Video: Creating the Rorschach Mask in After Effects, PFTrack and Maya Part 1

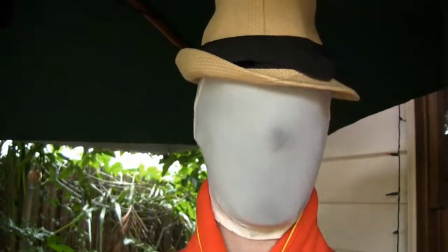[0:00]
Hi everyone, James Wiffen here for AETuts, and today we're going to be looking at creating the Rorschach inkblot effect.
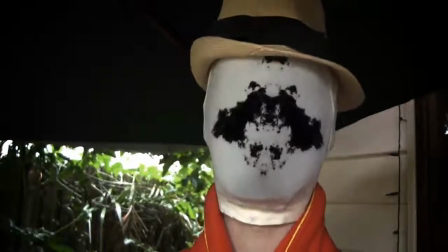[0:05]
For those of you who want to jump straight in and just get started using the source files, you can probably skip this part.
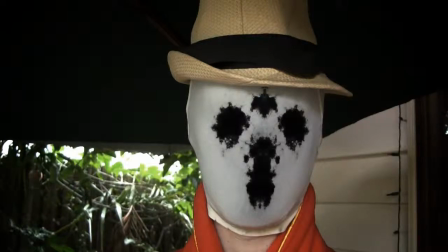[0:10]
I'm just going to talk about the setup of the shoot for those of you who want to film yourself as Rorschach and create some custom geometry of your own head.
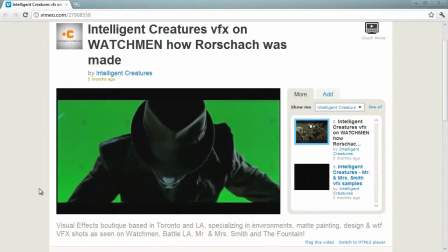[0:17]
One thing I'd also recommend is watching the making of Rorschach in the film Watchmen by this company called Intelligent Creatures,
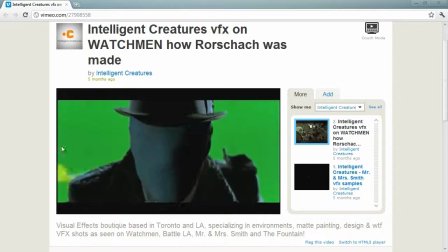[0:24]
and they do a completely 3D approach,
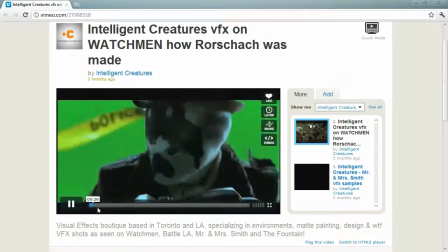[0:27]
which looks absolutely amazing. and it runs for about 20 minutes and this article I think was done by FX Guide so definitely something to check out.
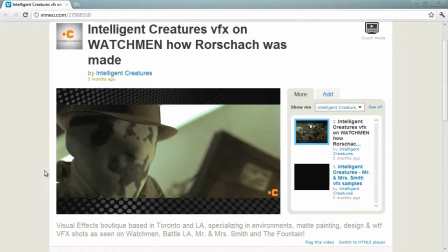[0:36]
Okay, let's continue.
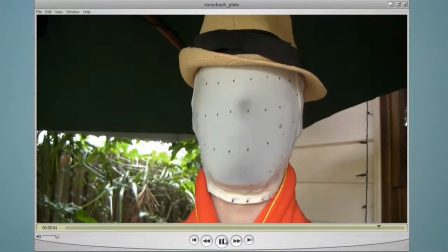[0:37]
Okay, so here we have the source footage and let's just take a look and our first thoughts might be we should probably fire the costume designer.
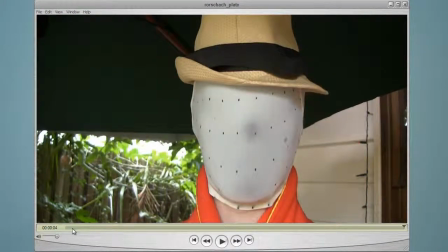[0:46]
Wait, that's me. So what we've got is
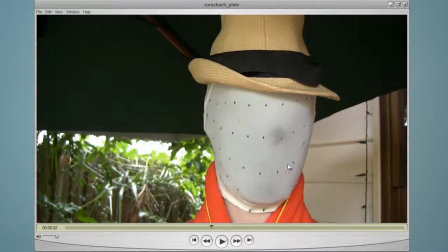[0:50]
myself, a black stocking over my head and then a white stocking over that as well and the reason for that is if you just have one stocking it's too transparent and you'll see your facial features underneath so have
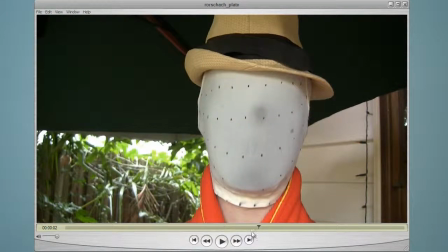[1:03]
make sure you have two stockings and also a silly
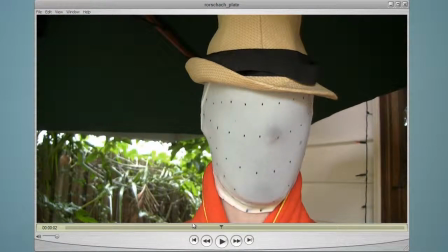[1:08]
hat and a red Simpsons dressing gown but apart from that and
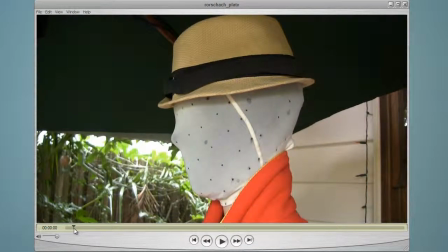[1:12]
let's talk about the tracking markers and you'll notice that there's quite a lot of them and also there's different ones so basically what I did first was I had I used a whiteboard marker and i put the tracking dots on which
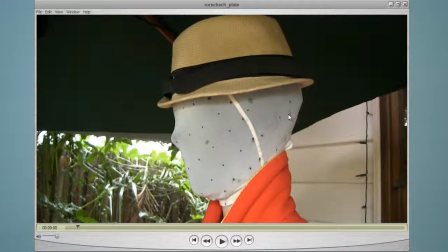[1:27]
are these things here and i didn't realize that the the mask would stretch so much because it's stopping so it's supposed to have a head in it so yeah when i put the uh the whiteboard marker on here the dots were actually quite small but then when it stretched they became absolutely massive
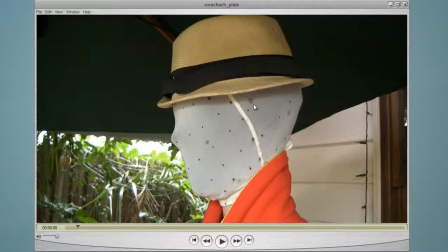[1:44]
and they weren't really useful as tracking markers so i tried to wash them out but then i realized you can't wash them out so we've just got these uh
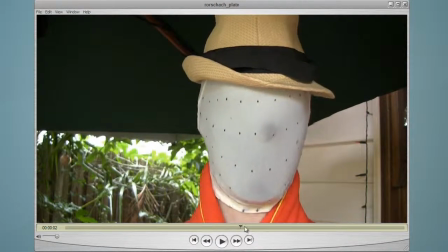[1:54]
yeah terrible marks markers here so then i decided
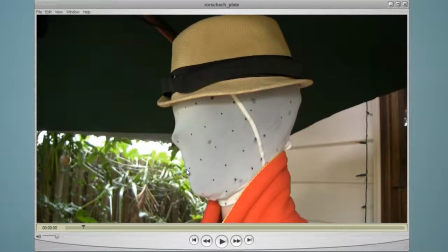[1:58]
to just leave them in because i couldn't get them out and put these smaller dots here in a in trying to put them in a grid pattern which helps but obviously i couldn't see myself when i put
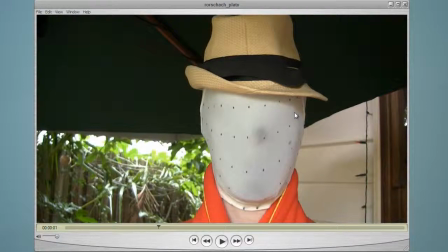[2:10]
the stocking over my head so i couldn't actually make sure everything was straight so as you can see
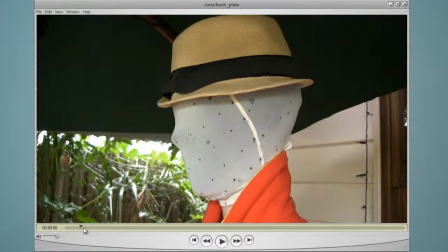[2:19]
they're crooked and such but that's okay also you'll note that there's actually quite a bit of movement of the head which is good because it makes the effect look a lot better we don't want to just have the we don't want to just have a freeze frame here and place the inkblot over
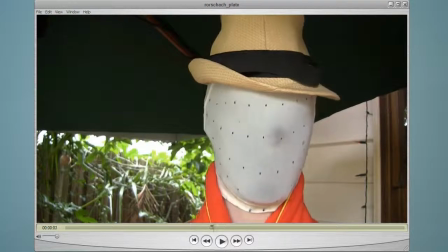[2:36]
here because it won't look anywhere near as good we want to see the whole face we want to see it rotate and move and such
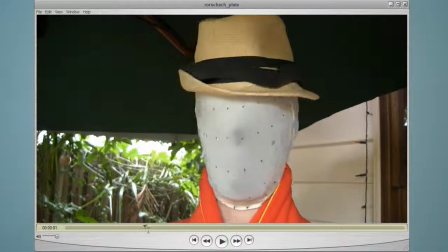[2:41]
also you definitely don't need this many tracking markers I was just going absolute overkill.
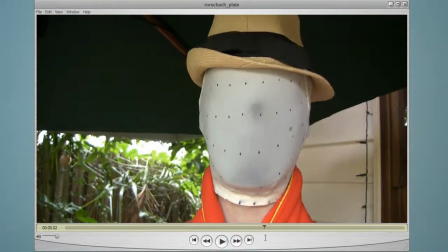[2:47]
The more tracking markers you have the better the track can be, not necessarily but you know the safer you are with the track.
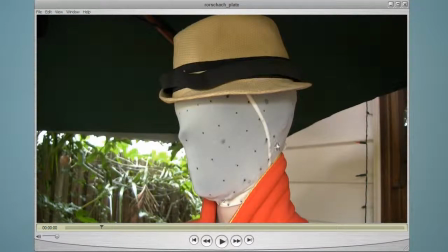[2:54]
With this many tracking markers you know pretty much impossible not to track this shot
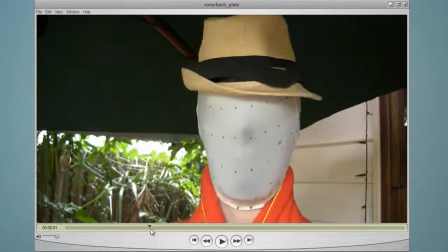[2:59]
but it definitely adds a lot more work when you have to clean them out and this shot
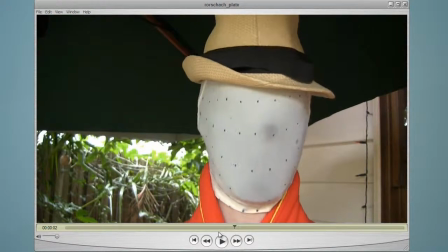[3:04]
here is about four seconds and it took me more than four hours to paint all these out properly.
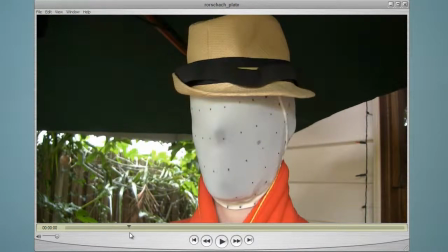[3:10]
So maybe go for a happy balance in between if you're setting up your own shot
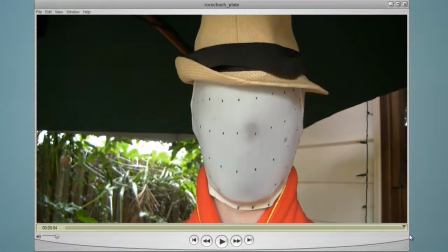[3:14]
I'd probably have about one third or two thirds this amount of tracking markers if
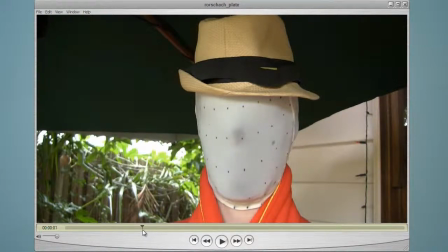[3:19]
I did it again but you always it's
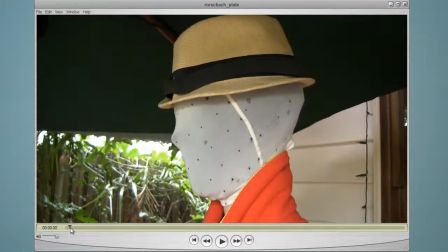[3:24]
not it's not a terrible idea to have this many tracking markers because you better some
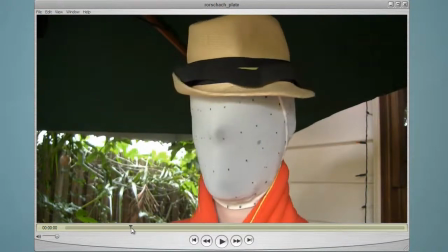[3:29]
people will say you better be safe than sorry I mean if you if you have too little and you've gone and filmed it on
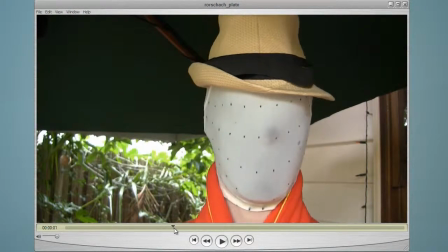[3:36]
one set and you open up on on your computer and there's not enough tracking markers then and the shot can't be tracked,
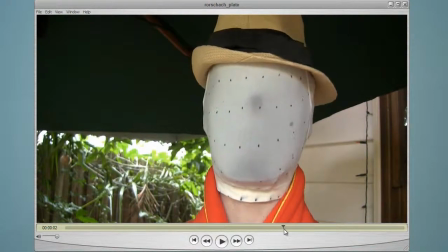[3:42]
then you're stuffed. You have to reshoot.
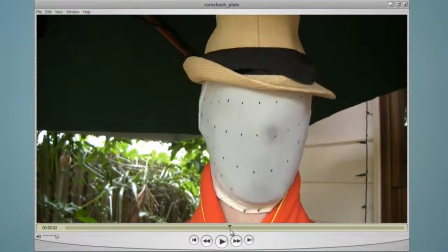[3:45]
So it's probably a good idea to have a happy balance in between and experiment, see how many tracking markers you need.
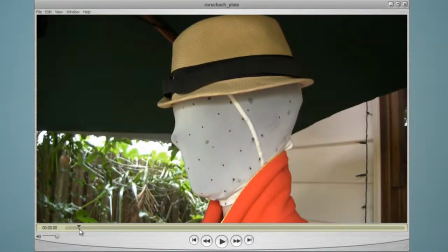[3:52]
Also with a shot like this, it's in broad daylight, lighting's really even,
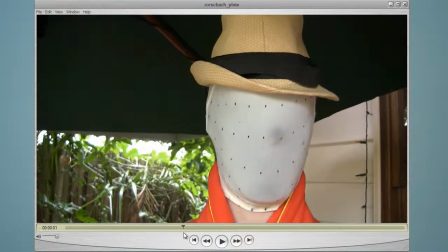[3:57]
there's not too much grain because of how light it is, and it's a really easy shot to track.